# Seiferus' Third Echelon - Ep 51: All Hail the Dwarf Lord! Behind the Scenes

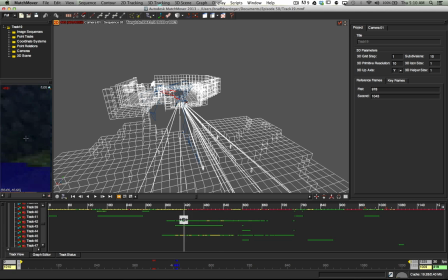[8:11]
This extra amount of spatial data helped the computer to figure out what to do at the points where the focal shift did in fact change.
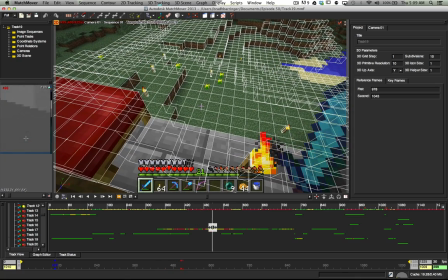[8:19]
Once we were happy with the track, we brought it into Maya.
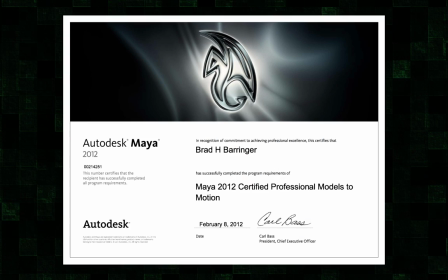[8:22]
This was actually the easiest part of the project, because I happen to be a certified professional in Autodesk Maya, so you could say I know it pretty well.
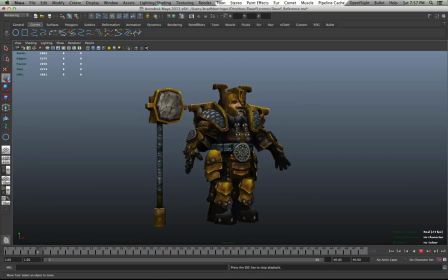[8:29]
A couple months ago, a friend sent me this model and asked me if I wouldn't mind building a character rig for him. My knowledge in Maya extends to every part of the pipeline, but I definitely specialize in character rigging.
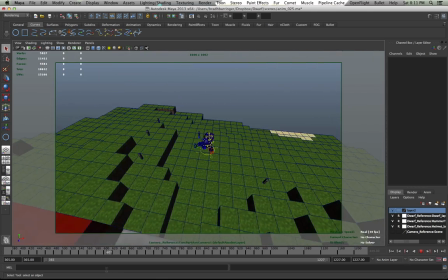[8:39]
Immediately after seeing the character, the idea for episode 50 popped into my head. I shared it with him and told him I'd be happy to build the rig for him.
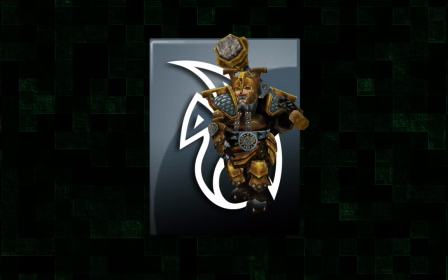[8:47]
So after completing the rig, I handed it to Nick. Typically in video games, animators will work really hard to get a nice smooth animation for each character.
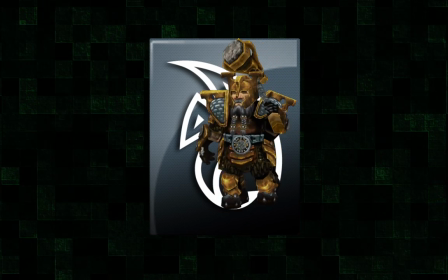[8:56]
Unfortunately, programmers usually end up cutting out more than half of the keyframes in order to make the animation cycle small enough to fit within the game.
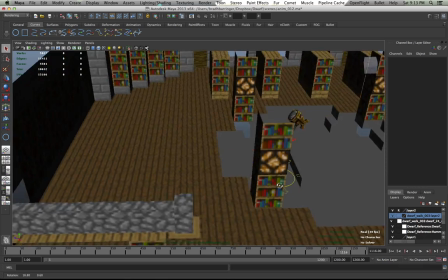[9:03]
I told Nick that this was a look I definitely wanted to replicate, but rather than go to all the trouble of putting in a clean animation, I just told him to half-ass it.
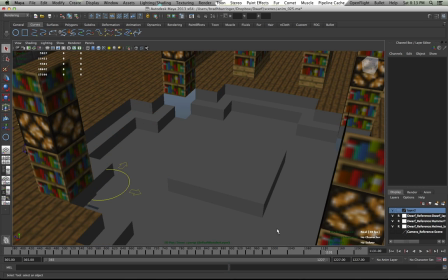[9:10]
Once he was done, I took a look at it myself and did my own animation pass, just to make sure there wasn't anything that was a little too distracting.
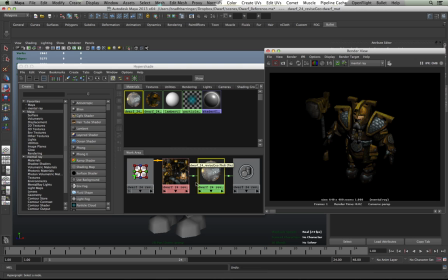[9:18]
To render the dwarf, I didn't add any lights to the scene at all. I felt like it would distract from Minecraft's feel.
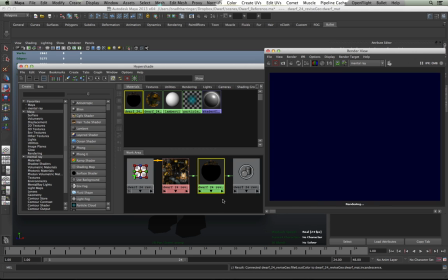[9:24]
Instead, we just took the texture and plugged it into the incandescence of the shader. This gave us a look that we thought we could work with.
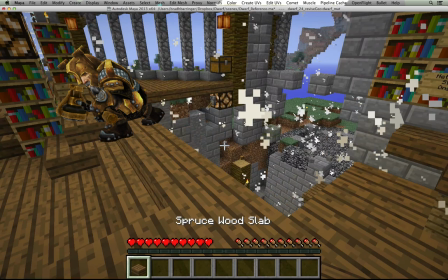[9:30]
When it came to doing the shadows, I had a very specific way I wanted to do them. I knew that I could mimic some of the natural shading in Minecraft using ambient occlusion,
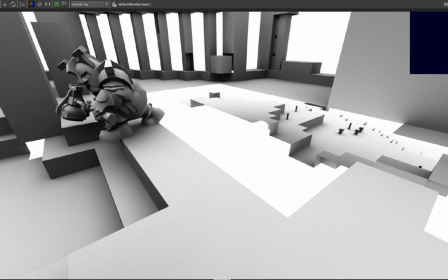[9:38]
but I needed to make sure that it was only affecting the places the dwarf was standing, so I couldn't just use a full ambient occlusion like this.
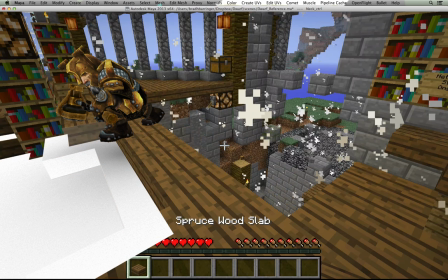[9:45]
Instead, I had to separate it into parts. So I made a separate render layer for each plane of the faces he was going to be walking on, and that's basically how we handled this.
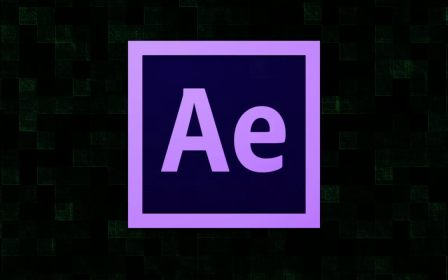[9:53]
From there we dove right into After Effects, which was probably the longest portion of the project.
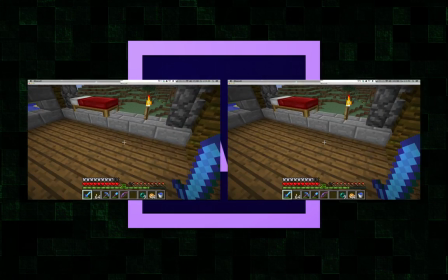[9:58]
Let's start by looking at the raw footage and the final project side by side.
See it.
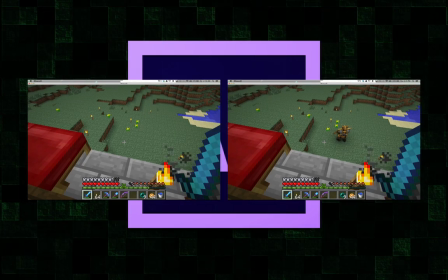[10:05] What the hell is this doing in Minecraft? Alright, we're just gonna go for it.
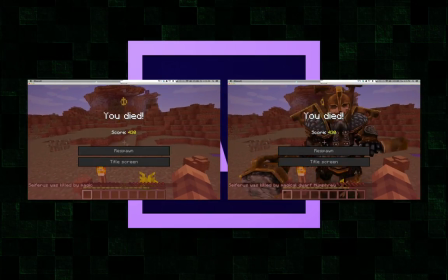[10:10] Alright, dude, get the fuck out of my game! Oh my god! Oh my god, he's strong. Holy crap.
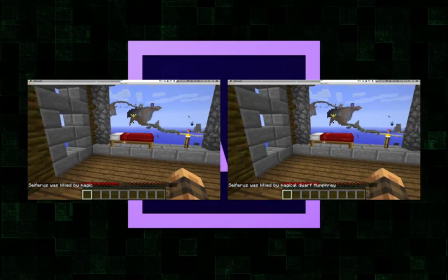[10:19] Oh, come on, dude! Oh god, I don't have any weapons. Shoot.
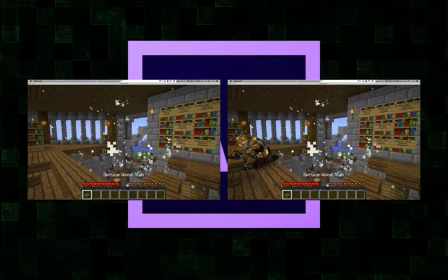[10:23] Oh my god, what the heck? Oh my god! Oh crap, no, no, no, no, no, no, no, no. Oh my god, oh my god.
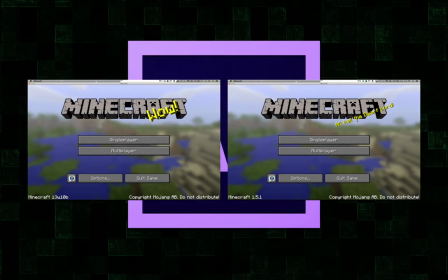[10:29] Oh.
Freaking A. Alright, so I'm gonna try to go in order so I don't skip anything.
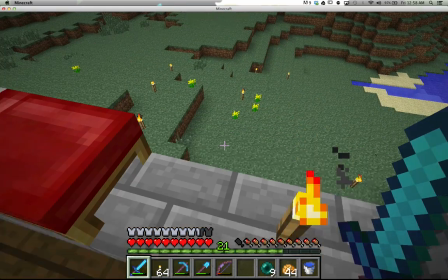[10:36]
So obviously it would be nothing more than the raw footage until about this point. Then we'll add in the renders from Maya, as well as the shadows.
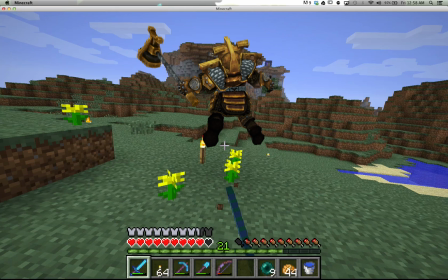[10:43]
Moving forward to this point, where I strike the dwarf, I needed to have his color changed the way it does in-game for other mobs, so a simple color correction handled that.
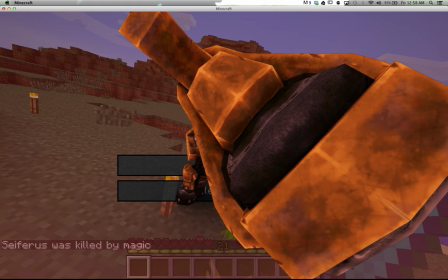[10:52]
So at this point a lot of things are actually happening. So once again I needed the dwarf's color to change because of the red tint that happens when you die.
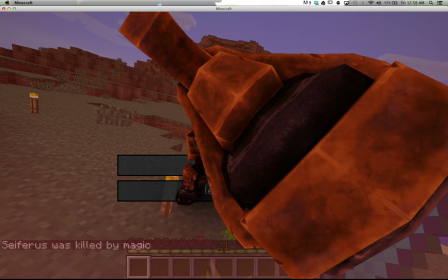[10:59]
This red tint is actually sitting on top of the previous red tint for the duration of his in-damage state. There's a lot of masks at work here to bring the "You Died" text, as well as the score, the respawn and title screen buttons, the sword, the hop bar, the hunger bar, the level bar,
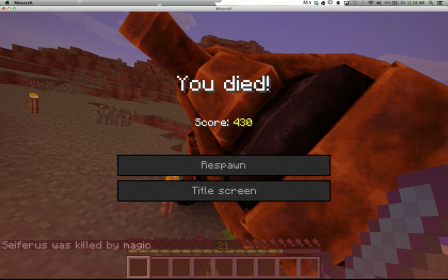[11:18]
as well as another color correction to put a black bar over the portion where the text chat shows up. Another couple things you can see in this frame, in fact, are the mouse cursor that I put back on top of the dwarf, as well as the in-game crosshair, which I specifically set up so that anytime the dwarf crossed in front of it, it would invert his color.
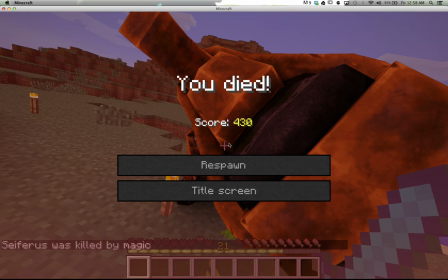[11:37]
Putting the dwarf behind the semi-transparent portion of the hotbar was actually pretty easy, because I just used the texture that was actually from the game in order to apply the transparency to him. Another thing that's shown up at this point is the death message. You saw in the Minecraft portion of this behind the scenes that the death originally read, "Seiferus was killed by magic."
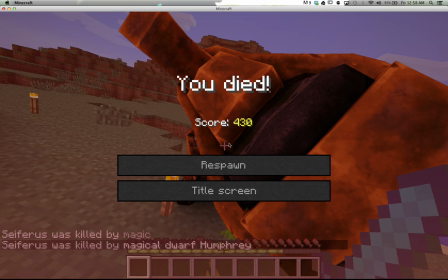[11:58]
Our original idea was to completely remove the word magic and add the words "the Dwarf Lord," so that instead it would read, "Seiferus was killed by the Dwarf Lord." Just before I started working on this portion of the project, I realized that in-game the death message would have actually read,
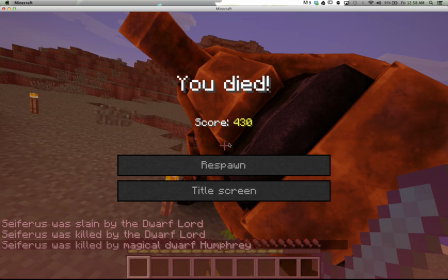[12:15]
"Seiferus was slain by the Dwarf Lord," and not "Seiferus was killed by the Dwarf Lord."